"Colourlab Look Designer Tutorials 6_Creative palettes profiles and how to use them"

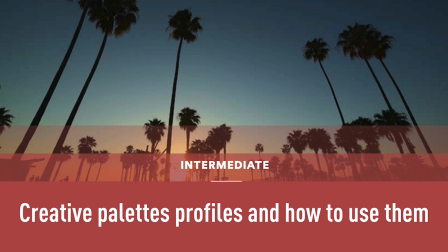Now let's look into creative palette profiles and how best to use them.
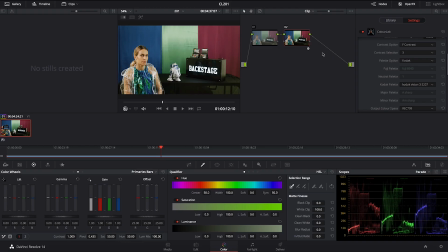So I'm going to go back into DaVinci Resolve and then just click on this like a little icon here, and that's gonna reset everything we did so far. So we can start now again with the input camera, which is Alexa.
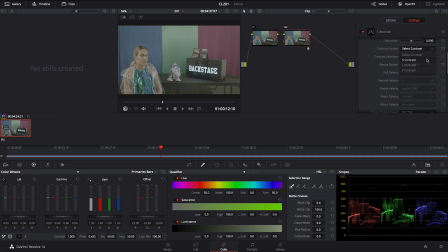I'm going to select my contrast to be S1. Basically, we learned this is the most neutral contrast, but now let's go also into the neutral color palette. Now, this color palette again is what mathematically is considered to be the neutral state.
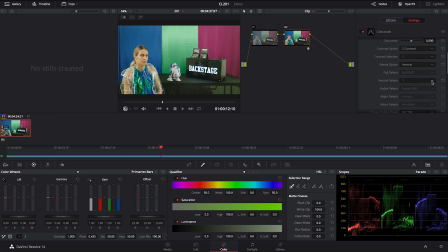So, however, it comes with a few options, which is the neutral palette 1, 2, and 3. What 2 and 3 do is they increase the color volume.
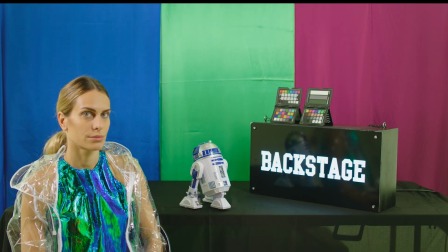Now this is very important to understand. So what we are doing is we are not increasing saturation, but the color volume.
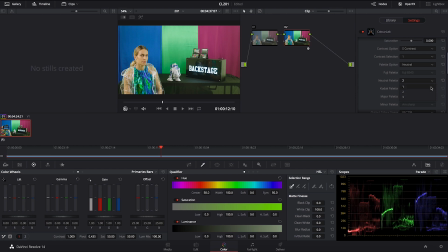So as you can see, primary colors are getting stronger.
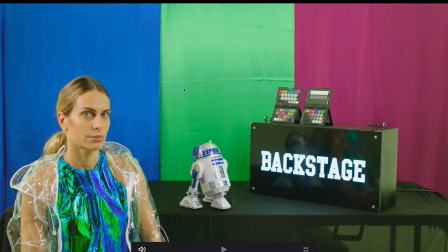Like you see how the red, green, and blue in the background is getting stronger, but the skin is staying within the norm. So basically the color volume does not necessarily increase the whole amount of color equally,
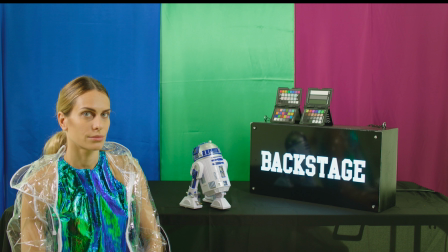but it does it so in a way that, you know, the volume of the color proportionally grows.
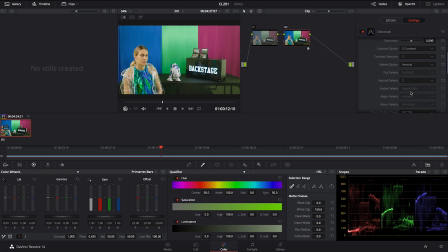So it's a great way how to kind of increase, you know, your neutral Rec 709 and make it more vivid. And I can use it as a great starting point for some strong looks. Now, we also have a major and minor palettes, and you have probably
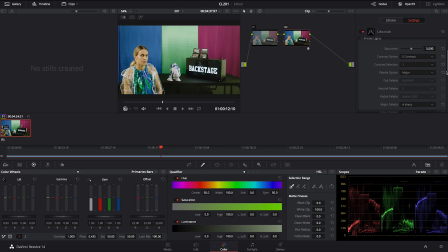seen in the previous lesson that major is used for more positive emotions. So for example, you know, A sharp is actually a great starting point, you know, for like a good major look.
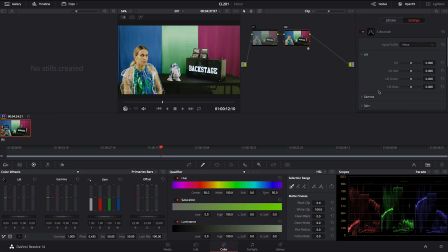So what you can do is you can always go a little bit to your primary color correction, and then you can maybe, you know, put your lift down a little bit, you know, and then I can go and in my gamma I can add a little bit red,
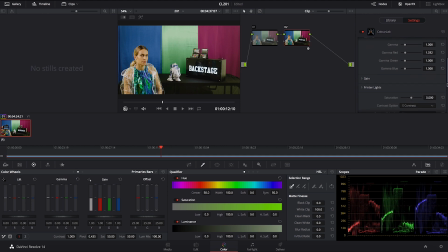you know, just to give it a little bit more warmth, and then I can go and add a little bit saturation.
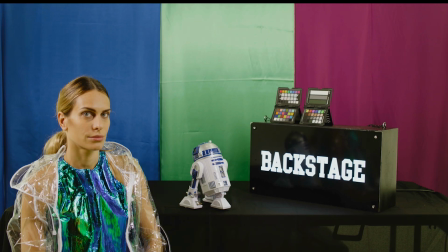You see, and now what I do is I have a great kind of warm and happy starting look,
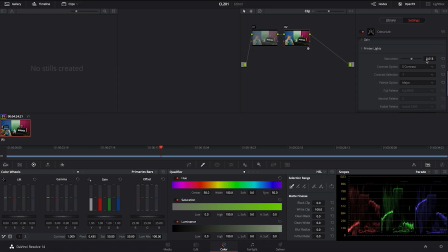you know, that it's going to work across, you know, many, many shots.
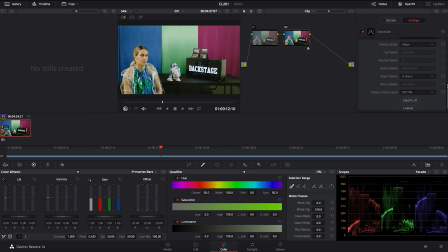So I'm going to quickly reset this just to go through like another option that we have in a major color palette. So another one that I use sometimes is like also A, which is a more flatter version with less color.
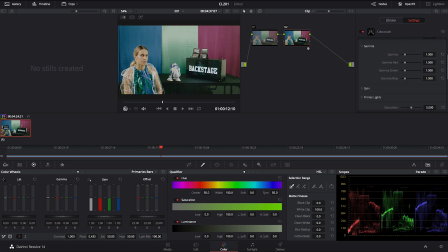I like, for example, D. If I want to go for a little bit more funky or old school look, I can go crush my shadows a little bit there, and then I can open up my gamma a little bit.
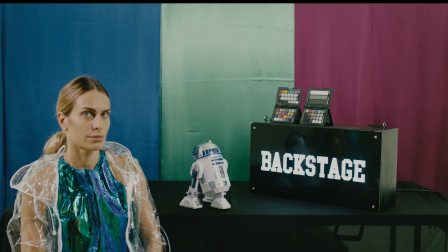That gives me great little retro feel.
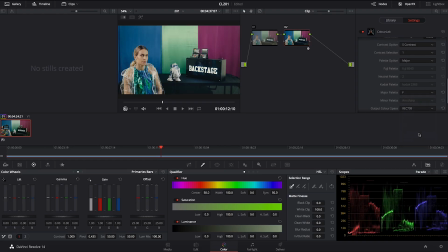Or what I can do, for example, is I can go for like, you know, F, which is even more like a, you know, on a retro feel. I really like these looks. All of these looks, they do have a little bit stronger effect.
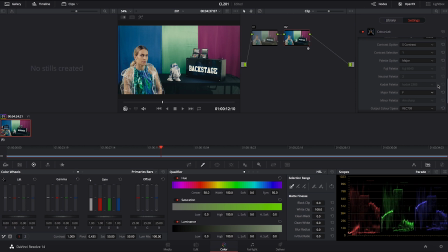They're a little bit bold, but sometimes you might be working on a show that, you know, requires exactly that. There could be a music video or some commercial or something that needs a little bit more expressiveness in order to achieve desired result. Then we have a minors, but then let me go and reset my
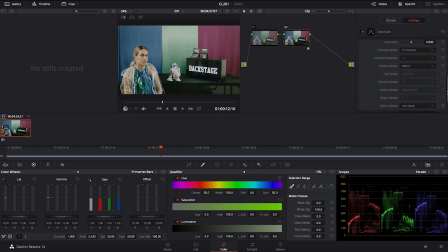lift gamma again, and now let's look into minor. So the kind of A minor sharp is something interesting, but like it gets very interesting around here.
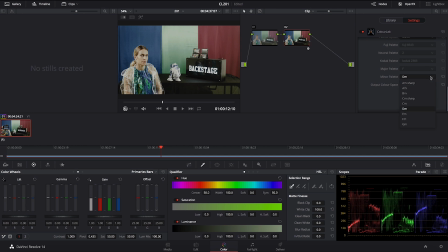So you see, for example, so you have a D minor or E minor, even I quite like E minor.
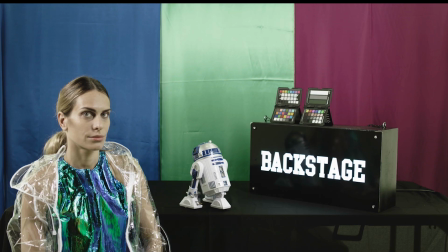You see, these are like all a little bit cooler looks.
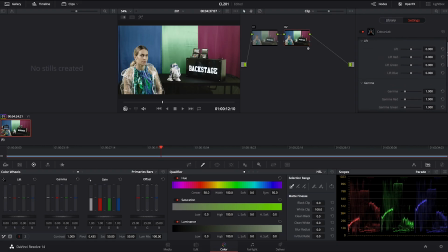They work with a slightly more contrast very well. So you see this look, for example, works very good.